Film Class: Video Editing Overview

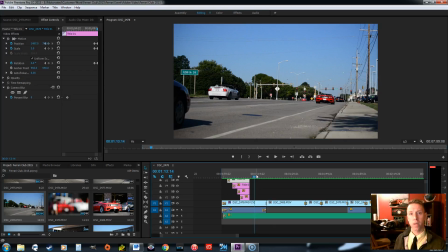And sometimes it's okay to do that. It's definitely sometimes okay to do that. Like maybe like an action commercial or something like that. That's when it's like bam, bam, bam, fast. Maybe you don't need the transition. But when it's something that you want maybe look a little bit more polished, especially something that is a little bit slower, you're going to want some sort of transition.
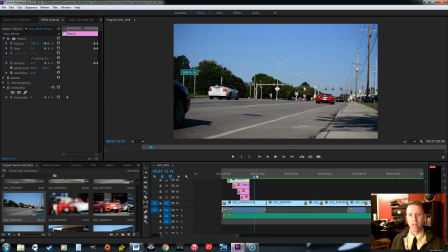The transition should not be disruptive. What some people tend to do is they want to put in a fancy transition where it maybe gets pixelated and transitions,
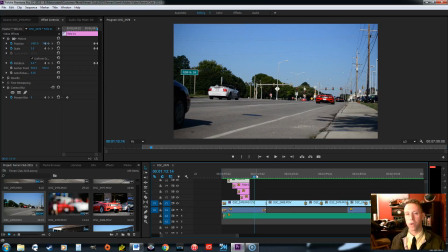or maybe it's like the screen rolls, and like that stuff is usually very annoying and disruptive from the message and mood that you're trying to portray with your film. What I usually like to do is I just like to do a simple cross dissolve. So from one clip to the next, between them, they just kind of like they cross dissolve a little bit.
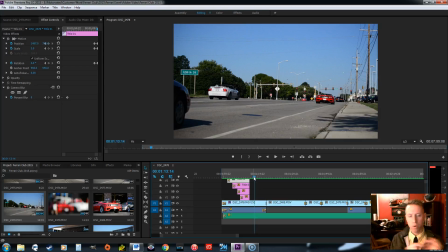You can kind of see each one, they kind of fade into each other, and you can adjust those transitions, make them longer or shorter. So here's an example of a transition. So we have this scene, it's the street scene, and then it's going to go into the yellow Ferrari like that, zoomed in like that.
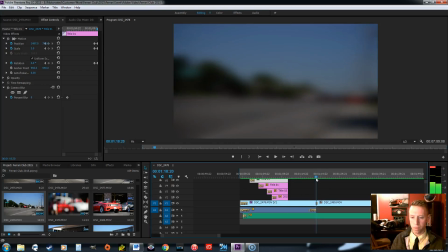So I'm going really slow here, and you can see how it's kind of cutting between, or this is a dip to black. This one's not a cross dissolve, this one's a dip to black.
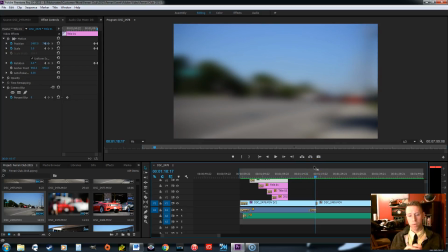I like to use dip to black when it's like changing from a different section. So this screen here, this is my like intro section, my intro section, and then it's then going to start the movie or the short film.
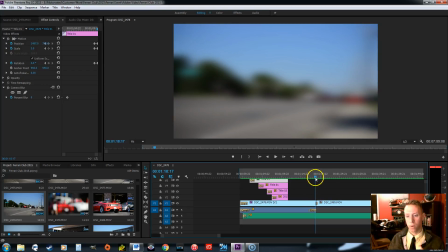So then that's to me is like a section. It's a section change. So going from dip to black to then that comes up.
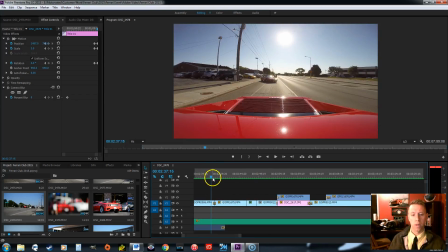Here's an example of a cross dissolve. So it's a driving part of the film,
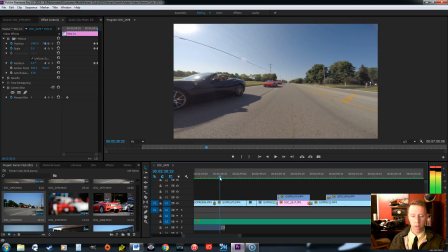2 different driving clips, back view, and then back view without the back of the car. So they're related, same section,
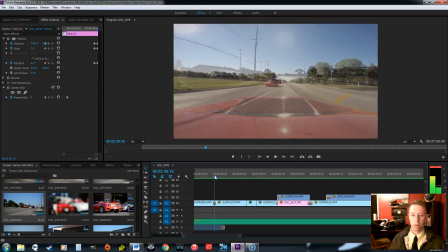and just a simple cross dissolve. You can kind of see both through there. Another thing, so like for this section,
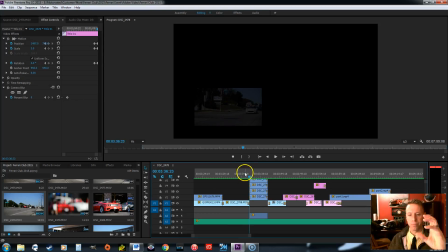when I have these 4 different clips out the same time on the screen, I have these fade in and fade out, just because it looks nicer. And they all fade out. Once you get your video, your whole sequence done,
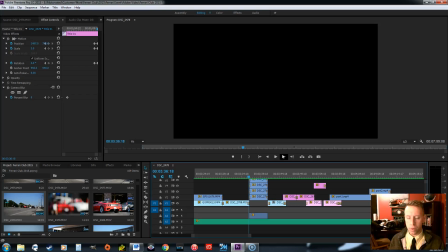and you have the video transitions in there and those types of things, then that's usually a good time to start playing with and adding in your music. It is okay to have, like, you really should have a list of songs that you think you want to use, and try a couple different ones and just see what feels right or what fits best with the video.
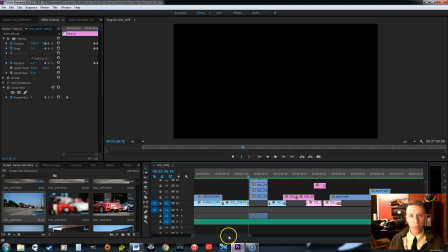And you really want to try and connect it with the video. Maybe there's certain things in the song that the beat or something like that connects with some of your video clips. And so what you might have to do is you might have to adjust your video clips. You might have to shorten them, lengthen them, add something, move them around to then match better with that song.
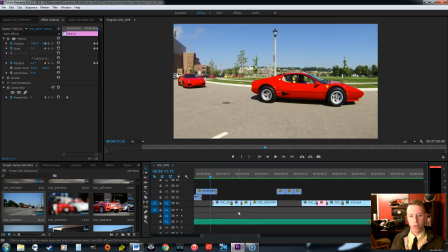I'll show you an example of where the song that I chose matches well with the video I have on screen. It's also an effect. So once the song goes to this, when it goes to this, it's like a koo, psh, koo, psh,
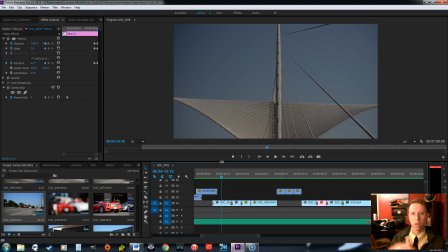and then it like goes in and out with kind of like the color. And I don't use it too much because it could be distracting. It's just like a little touch that happens one time to just try and keep the film interesting.
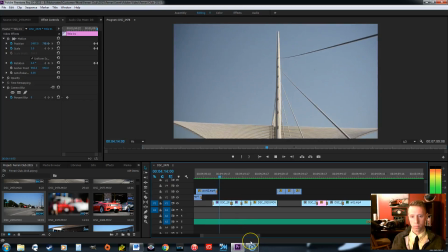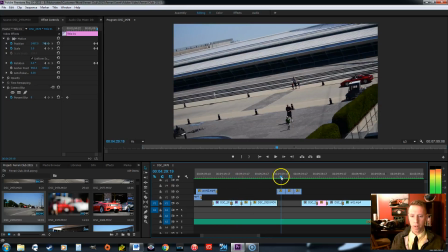And then I already showed you this part here, but it's like with the.
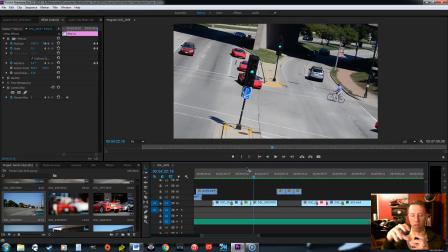So then with that song, with the change in the song, then some like the mood changes in the film or something happens on the screen. So really you want to match up the video with your audio, with the song and so on.
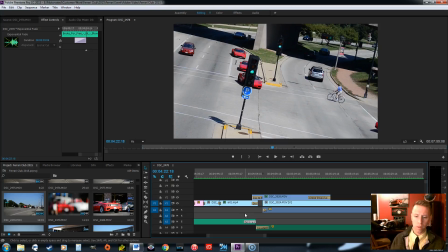So once you have your music in, then you'll want to add audio transitions. For these songs, it shouldn't just start abruptly, like depending on what you're doing. Usually you're going to want to fade it in and then fade it out.